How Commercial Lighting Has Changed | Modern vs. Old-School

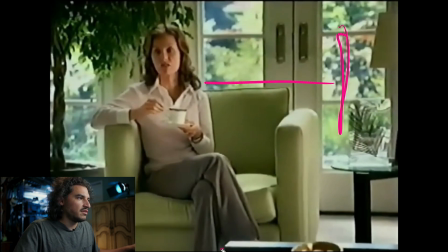4:02 If you were to draw a line from camera to our person, and then from camera to the person, make a straight line, bro. And you have 90 degrees right there. That's this direction, and that's the direction of the source. Why?
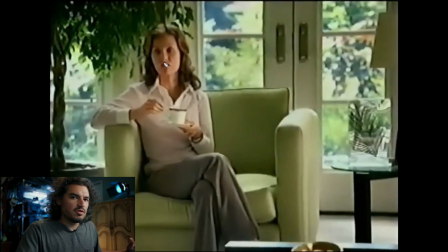4:21 Why would you shoot 90 degrees? Because it gives you the most contrast, and contrast is what makes the image pop to the brain. Unfortunately, you don't want extreme contrast. In this case, this, by today's standards, is ugly.
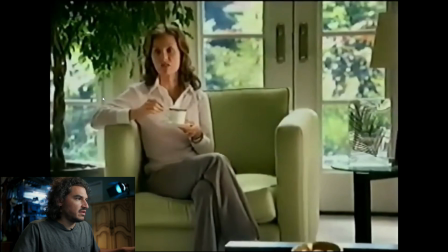4:37 I'm not making fun of it, I'm just pointing that out. It is, I wouldn't say super ugly, it's super contrasty for the material. Bissell is not a dramatic brand. They are a commercial and beautiful brand.
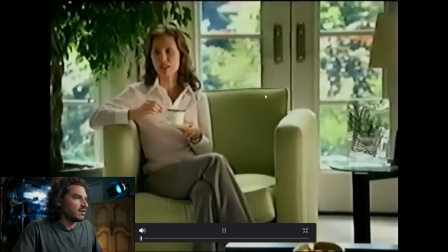4:51 Let's move on. All right, so let's go back to this shot right here.
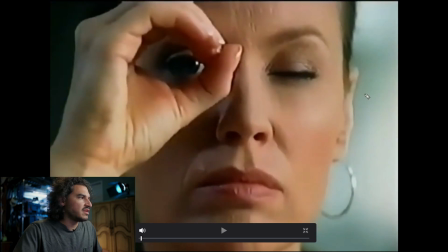4:55 This is just that side light, and I want to say they even have This is the window over here. See how blue that is? That's window light. There's no way they're working with tungsten or HMI. There's no way that they're going to color one of those sources just for artistic sake.
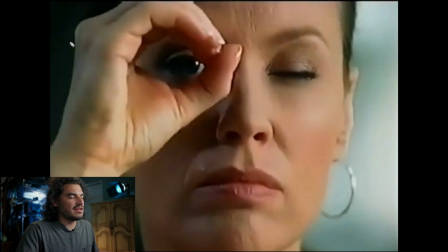5:14 I mean, they could, but why? So window light right here, and then this is probably a Joker or an Ari Max, Ari Sun, an Ari Sun or whatever. Anyway, moving on.
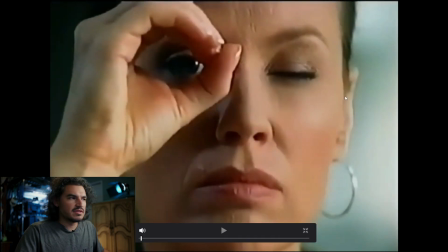5:32 By the way, how do I know that they only use that? Because do you see all this shadow right here? It's the same situation as before. All of that shadow. They have no fill cards. It's just literally a source right here, and then there's nothing else.
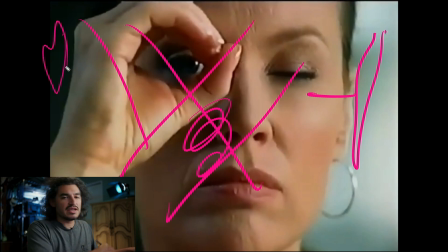5:49 And then there just happens to be a window. They might have placed them there so they can get this kick, but that's it.
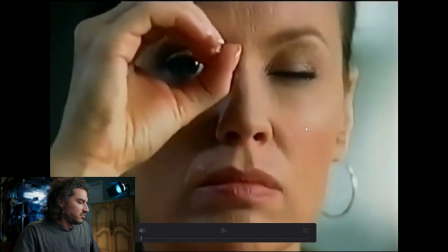5:55 And so that's pretty harsh. It's pretty harsh. Yeah. That's cool.
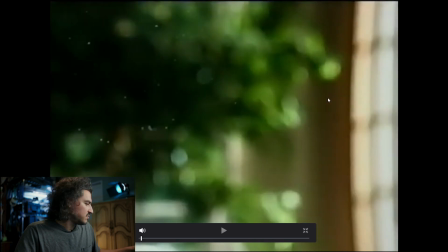6:01 Where you can see the dust. That's freaking awesome. They may or may not have placed this sunlight here. I would have. In fact, I can guarantee you that they did, because it gives you this nice dapple back here, but more importantly, it's lighting up all of these little things.
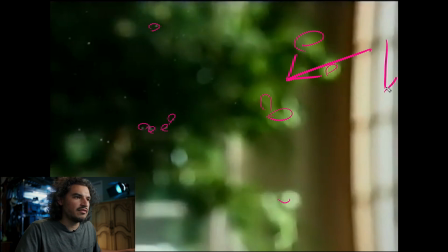6:18 And they need to place that light in a position low enough so that it will hit all that stuff. And so it may be that this is the same source, or you have one source back here for the background,
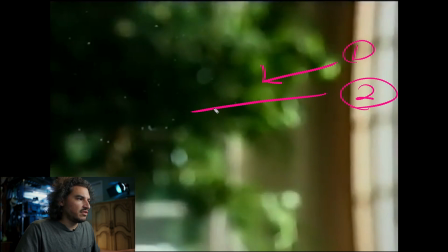6:33 and then you have a second source specifically for this foreground. That's the way I would have done it. So this, by today's standards, there's nothing. I mean, this hasn't changed. This is great. They did a great job here. They did a great job with this commercial.
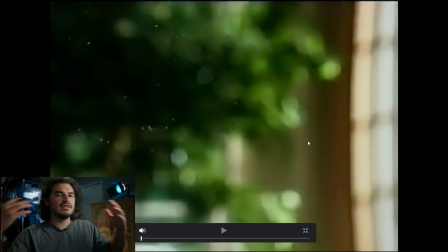6:48 It's just now when you have these LEDs and you have which are cheaper than the HMI equivalent. So when you take that into account, the cheaper gear, and you have cameras that have higher ISO performance,
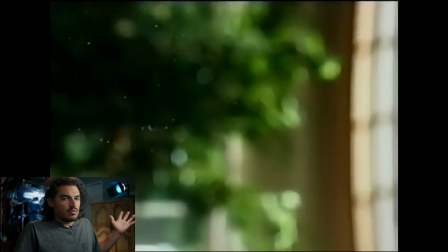7:07 you can make smaller sources act much bigger. You can make them really bright sources. Now, in a daylight situation where you're on location, you can't, but in a situation where instead of renting one HMI or maybe two, you can have like 4 large LED lights.
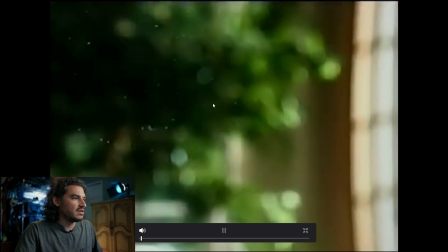7:27 That is a big difference, and it allows you to make your softer sources. So this shot right here is
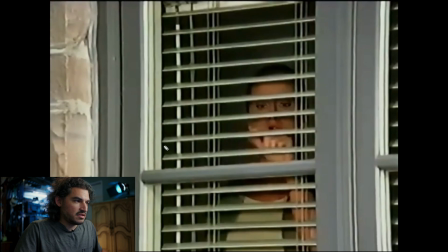7:37 it's straight to the face. This isn't, I don't know if this is skylight, man. I think that this is it may be an electric light. It just depends, because back then you also had a bigger crew.